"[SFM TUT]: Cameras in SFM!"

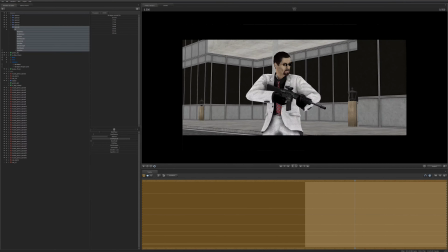Your 35 and your 50, these are good for mid shots, middle shots, good for profiles, good for showing.
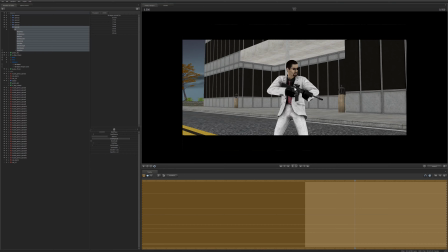They're good balanced lenses. So that's a quick, brief explanation of the lens presets. So now I'm going to go ahead and just kind of frame up this shot in several different ways.
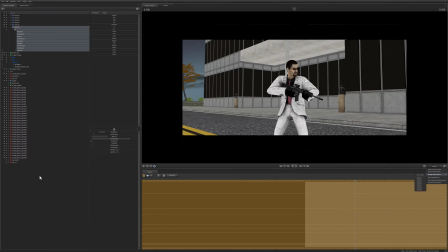And I'm just going to go ahead and use a, yes, I know. I'm just going to go ahead and create a new camera.
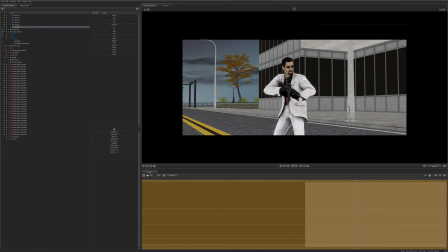We're going to use a new camera completely. We're going to go ahead and frame up the shot using a stock camera.
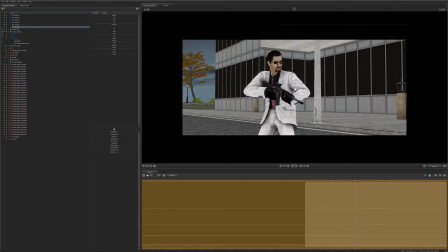Let's see what I'm looking for. So what I would be looking for initially would be a shot that displays the setting, that appropriately displays where Freeman is,
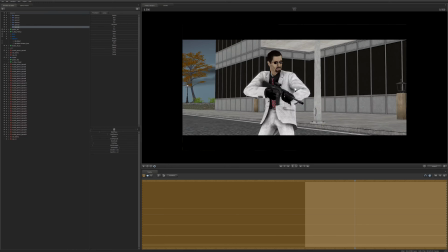and I would also look for a shot that adequately shows Freeman, as much of him as we need. So the three important things here, well, again, the two important things are Freeman and the setting.
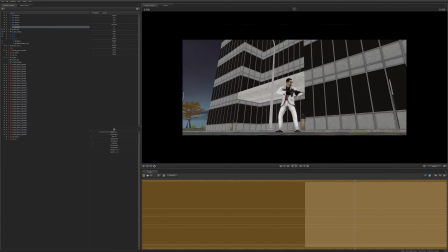So we're going to need a shot that adequately shows both of those things. I'm going to use this side.
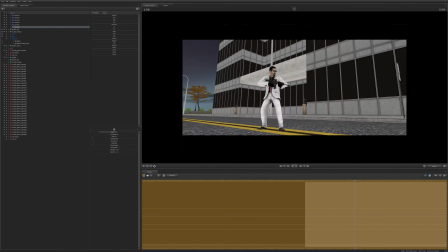I'm primarily going to be focusing. I'm going to have Freeman.
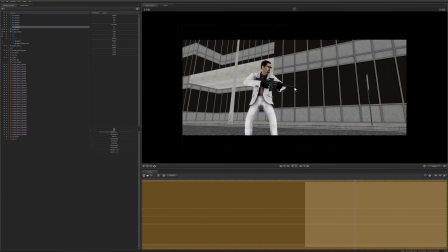Let's see. I'm probably going to keep the camera to the right side of Freeman, so that we can show the action.
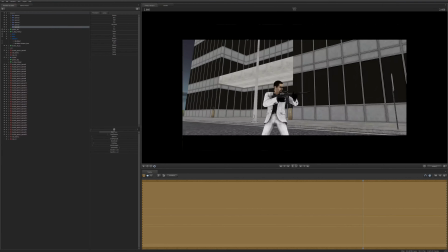So that we can show his action being directed toward the right versus the left. But I like the background of this a little bit more.
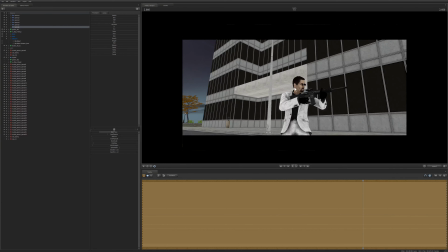I like the visual of I like the way the building looks. We've got some contrast with the blacks and whites. Those kind of help out with Freeman, who himself is dressed in black and white. It's a little more visually pleasing.
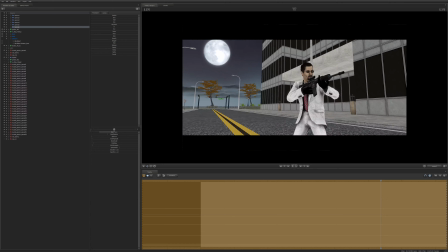So we're going to stick with that building as a background. Now we're going to decide kind of at what angle the camera should be.
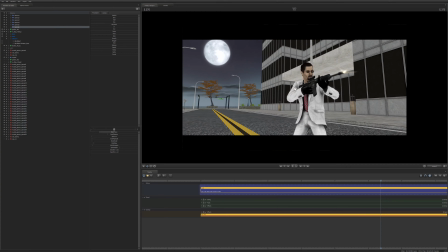So something like this. This is okay. I don't really like it, though. This is good because it shows a whole lot of the environment.
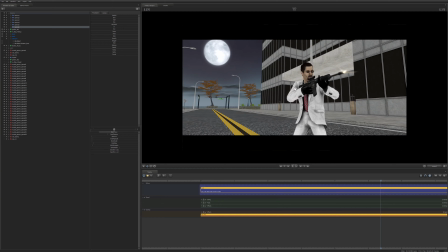It shows the street, it shows the building, it shows the background, the moon. We get a good glimpse of the time of day. But Freeman is pretty small. in this scene. Freeman is very small, and that kind of feels weird because he looks very intimidating, and he's wielding a rifle.
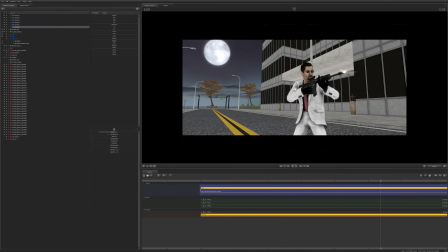We don't really want him to look small, and because he looks small, everything else kind of feels out of balance. I mean, the lampposts are bigger than him; they're more intimidating than him, and that's really not what we're looking for. So we want to find an angle that kind of that really pronounces Freeman's presence, that really gives some weight and power
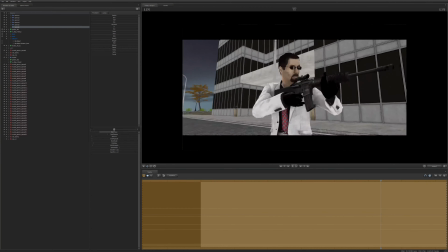to him. And this angle, while it does display the environment better, is not really what we're looking for.
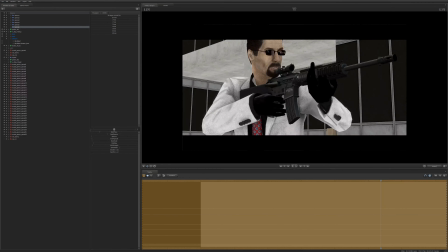So if we were to get a bit more up close and personal, and I'll go ahead and change the field of view.
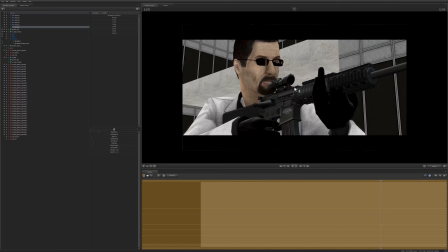I'll be using these sliders. I'm going to use a 50 millimeter. So right here, this is a nice shot. This is a nice shot for getting more up close and personal, and here we can see more detail.
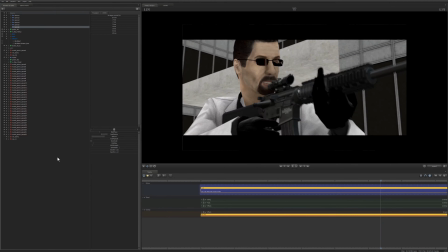Let me change the focal distance and increase the aperture. I'm going to get rid of the bloom, and yeah, let me turn off motion blur right quick. So right here, this is an alright shot for displaying Freeman.
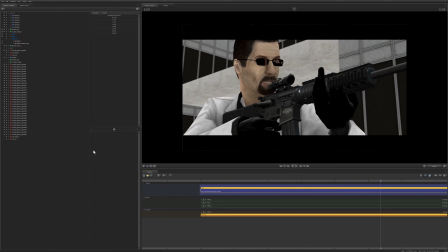We get a good glimpse at his face. We get a good glimpse at the assault rifle. We get a good idea of the action that's going on with Freeman, and we get a good idea of Freeman. The problem is that we don't really get a good idea of his environment. We can see something in the background.
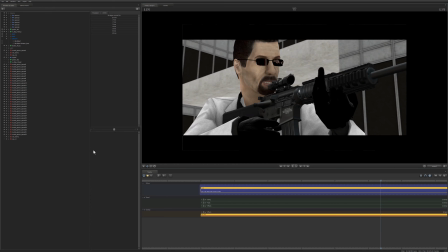We can assume that it's a building, probably. We don't really know.
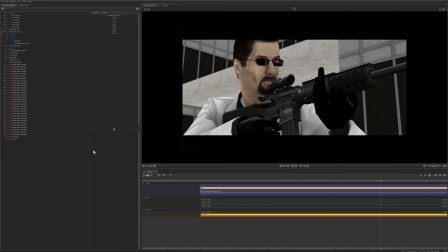So, as far as showing off Freeman, this is a nice shot. But if this is our first shot, if this is the establishing shot, we have no idea where he is. We can't see what's behind him. We don't know anything about his environment. And it's not entirely clear that it's a building he's standing behind.
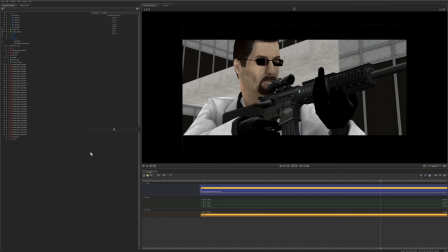So this is not a good shot for displaying the environment and Freeman.
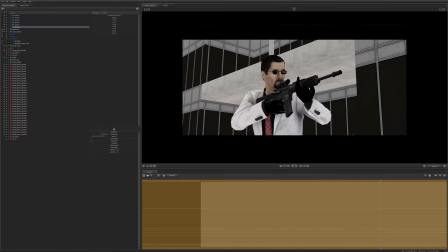It's a good shot for showing Freeman, but it's not for showing the environment. So that's what we kind of want, is a balance between the two.
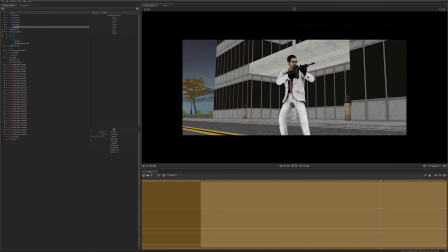So let's try and see if we can get that. Now something like, let's see.
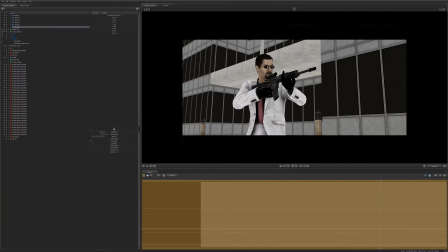So let's kind of open up our field of view just a little bit here. Now this looks pretty good. So what we've done is we've backed the camera up a little bit.
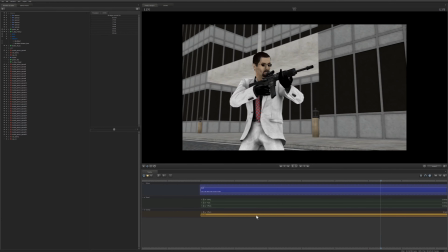We've backed it up to where we're cutting him off kind of at the waist.
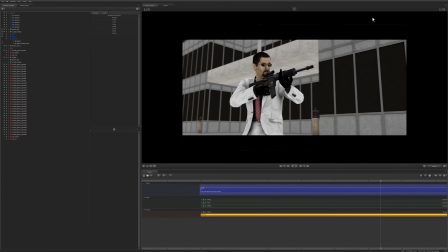I have these black bars enabled, so if we disable those, we're cutting him off at the thighs.
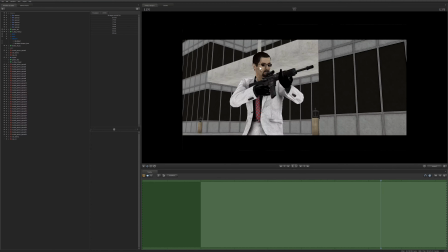But if we have those enabled, and I like the black bars.
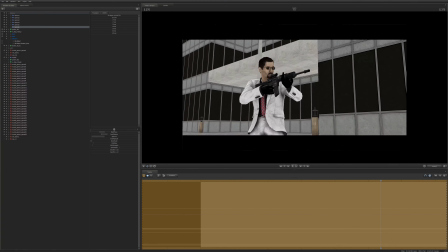So we're cutting him off kind of at the groin, a little bit at the waist. If we push in a little bit, we can cut him off just a hair more.
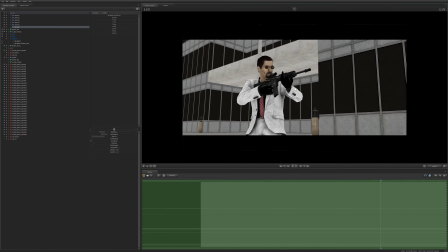Or if we pull out a little bit, let's cut him off. Let's cut him off kind of at the groin. Let's do that.
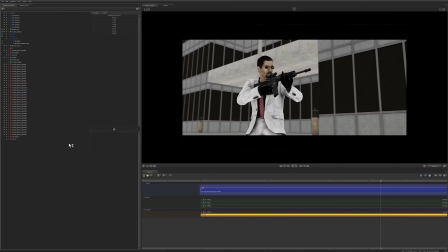Oh my god. Let's change the focal distance again so that we get him in shot. The aperture's pretty good. We'll leave that as it is. And actually, let's just take off the aperture for the moment.
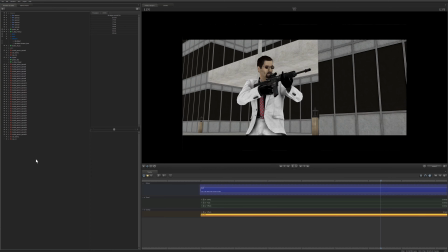So this is a good shot. This gives us a good full frame of Freeman. We get to see the assault rifle. Someone's going to get onto me for that. We get to see the rifle. We get to see Freeman. We get to see his very nice suit.
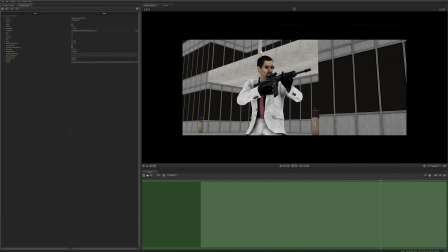We get a good enough picture of the background. We can see more of the background.
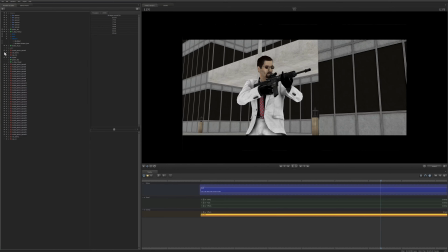We see these light posts. We can probably, if we were to turn on the lighting, we could probably determine that this is a light post. And in fact, I'll just go ahead and prove that right now.
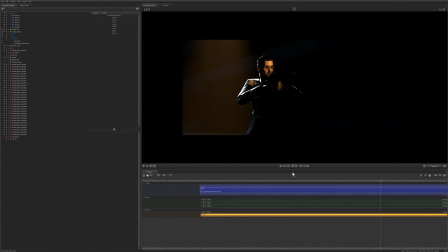I'll turn on the lighting setting that I have. Turn on the lights. Turn on the lights. Turn on lighting. And that didn't really help, did it?
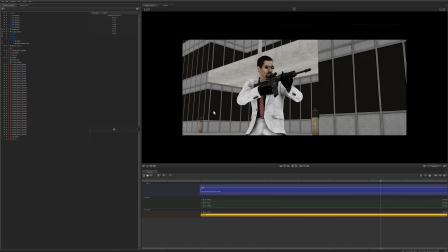Okay, well, we'll worry about that later. But for now, the camera angle is pretty good. I think we'll change it, but this is a good example of what I would be looking for, because we can see the building.
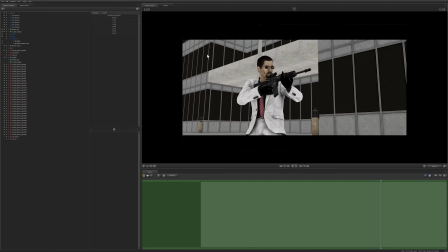We can now see that it is a building. We can see a little bit of a sidewalk. We can see the lamps. We can probably determine that this is the front of a building, and then we can take a look at the building and determine that it's an urban-looking building. Ergo, we kind of get a better grasp of where Freeman is.
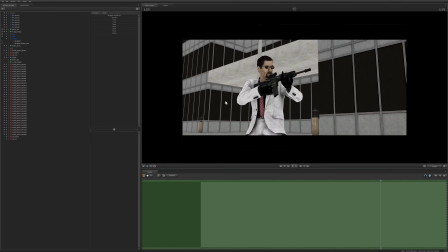So I'm not entirely happy with it, but it's a good enough angle.
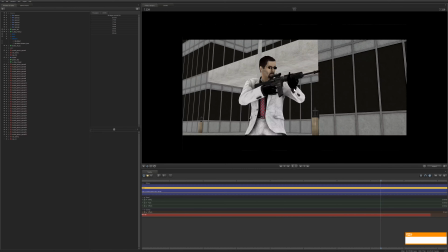It's a good enough angle. It shows Freeman full on. It also, if we play out the sequence, shows his action very well. It shows where the action is being. It shows where the action and the energy is being directed. He's shooting off screen. It's balanced well enough.
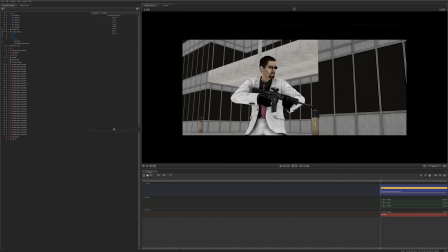The color is pretty good. There's contrast between. Not a contrast. There's a complementary. There's the complement. The building complements Freeman's attire.
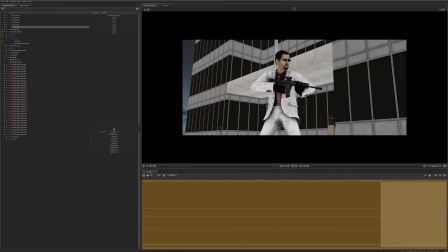And yeah, that's a pretty balanced shot. I think we can do better though.
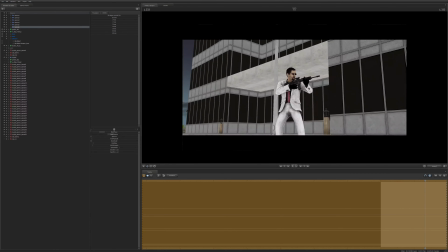So it's a good balance. It's got a good balance to it, but I think I'm going to change that up.
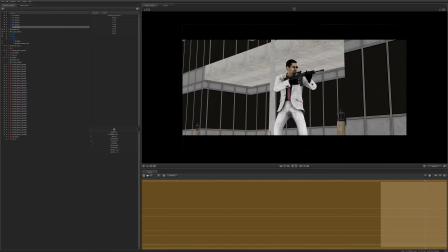So if I move the camera back just a little bit, I'm going to cut him off at the knees. Actually, I'm going to, let's see, should I zoom in?
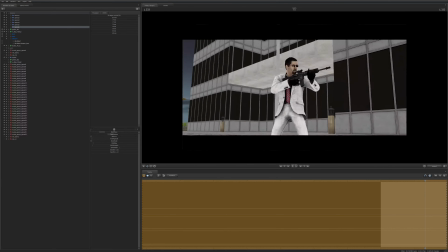I'm going to zoom in just a little bit. No, I'm not going to zoom in. I'm going to go back to the 30 mil. I'm going to cut him off at the knees, and I'm going to put him center.
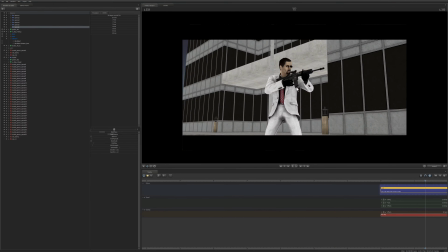I'm going to put him front and center, so that we can get a little bit more of the environment. So we can kind of see a little bit more of the building. And this is, yeah, this is pretty good.
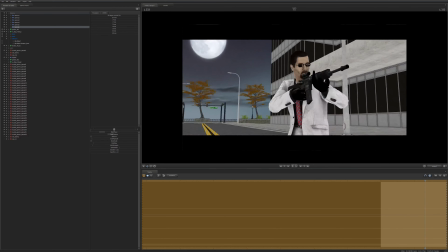And this puts Freeman more at the center of attention. What else could we do?